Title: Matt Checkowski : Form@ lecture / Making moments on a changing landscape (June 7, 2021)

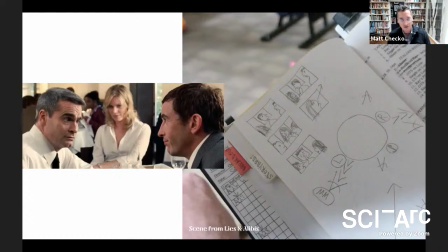1447s
You know, as a filmmaker, I think about how we're used to experiencing language, either cinematically, you know, or cinematically, you know, or how we tell stories with language. And from a cinematic standpoint, you're always on the outside, right? You're always looking in.
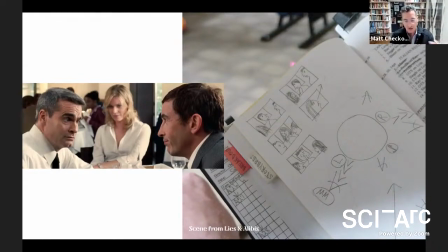1461s
There's cinematic attempts and ways to edit and ways to shoot that bring an audience into that inside of a theater or one watching a film over the shoulder, you know, clean shots on the face, things like that. But at the end of the day, you're still viewing it from this perspective that's up, which is outside looking in.
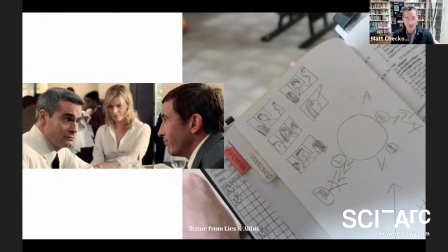1480s
And I think that's in some ways a part of the problem with our current culture, right? Everything is happening so fast and communication happens so seamlessly across our technology that we rarely have the opportunity to sort of step inside the stream and understand where that meaning is shifting.
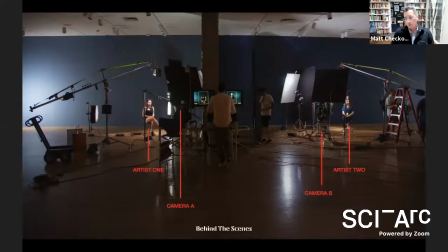1496s
And that's what I wanted to focus on. so with this idea how do we capture a conversation among between the designers in the show
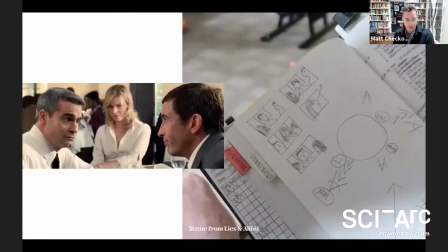1505s
in a way that doesn't feel like this but is a way that translates over into a
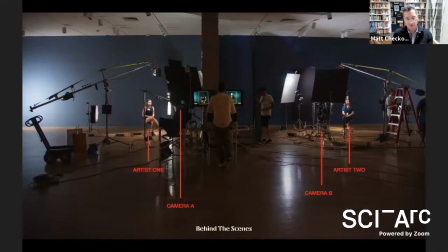1510s
gallery space that allows you to step into it as opposed to watch it from the outside so we created a new way of filming that this is a piece of technology that we had used once before in a single direction but we morphed that into doing two directions so
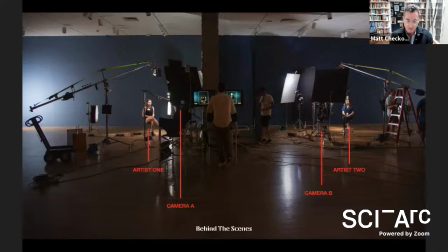1524s
really what this allowed us to do using two cameras and two teleprompters effectively and some live streaming technology create what now, two years later, I guess, after we've all living our lives through Zoom, what is a really fancy Zoom setup.
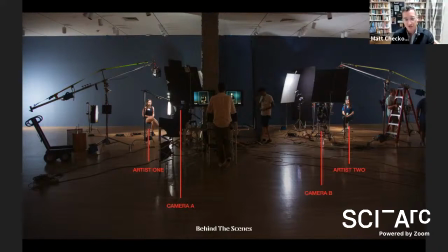1540s
But effectively what this allowed us to do was put here, as you see, an artist on the left and an artist on the right and they can have an eye-to-eye conversation. And the thing that is directly in between them, smack in the middle is our camera technology that's capturing it.
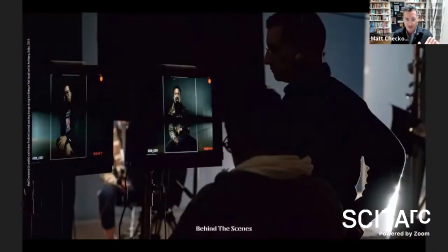1554s
So we're filming at that moment of inflection point. And what this allows us to capture is something like this, right?
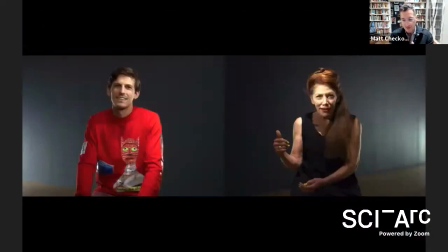1562s
So the person on the right is speaking to the person on the left and we're getting him listening live and we're getting her speaking live and we're getting direct, they have direct eye contact through the conversation and we're actually getting both sides of it.
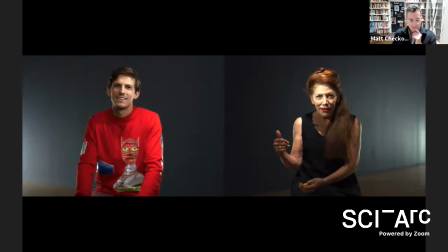1577s
So again, you know, Zoom existed, but this was attempting to sort of bring that into a physical space.
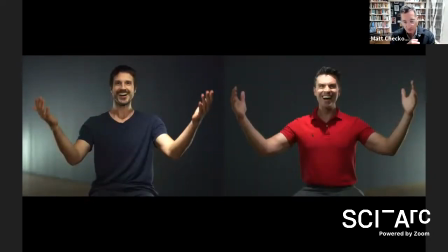1587s
and the way the setup worked was really allowed for you know people forget that they're being filmed across this process and so you get really candid interviews and so i brought together all the designers from the exhibition back into the gallery space that the show would be in in the coming months um
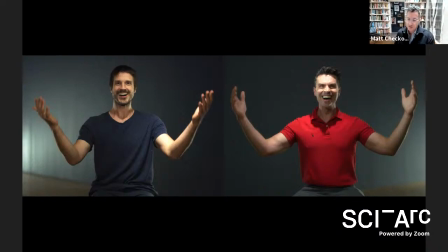1601s
after about a year of their exploration and a year of their process to talk through you know now as they were sort of embarking on these projects and working through what to create around this idea of expression and speechless. You know, what are they exploring? What are they thinking about in that moment? And those conversations were interesting to me on a couple levels.
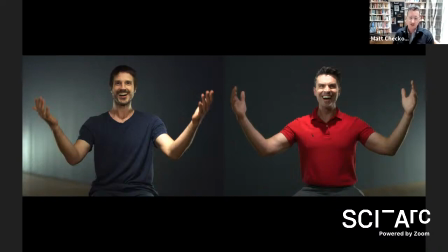1621s
One, that's always the thing that draws me in as a filmmaker and a storyteller when I go to museums. I'm always interested in the things that talk about what the artist was doing in that moment in their life or what they were exploring. And so I wanted to bring that to the audience in the context of speechless.
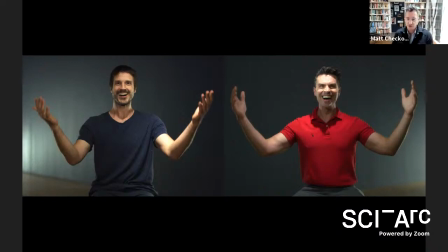1637s
But it was also an opportunity for me to create some source material that ultimately my software could use to then translate over time. You know, so the source material was this, where, you know, they're making direct eye contact with us, even though in the real space, they're separate, but we did that so that it could become this,
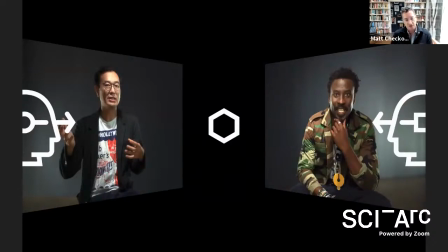1657s
right? So then on the left side of the space, the person on the left side is talking to the person on the right side with eye contact. And when you walk into the gallery, you're literally walking into where that hexagon is. You're walking in between them. And so you're directly in the middle of the communication stream.
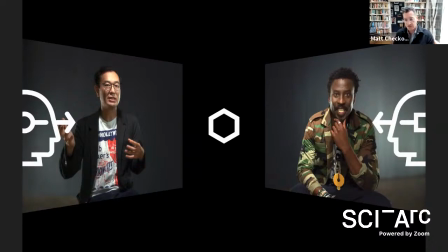1676s
And this really set the stage for the third piece, which I'll walk through, which is the translation and how that existed. But it also allowed everybody who walked into gallery to be disoriented in a way so that we could reorient them back into this world.
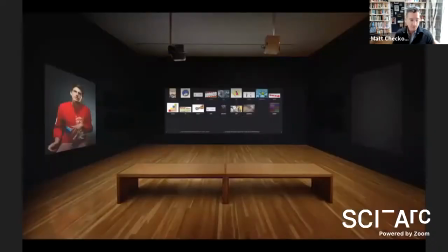1691s
Yeah.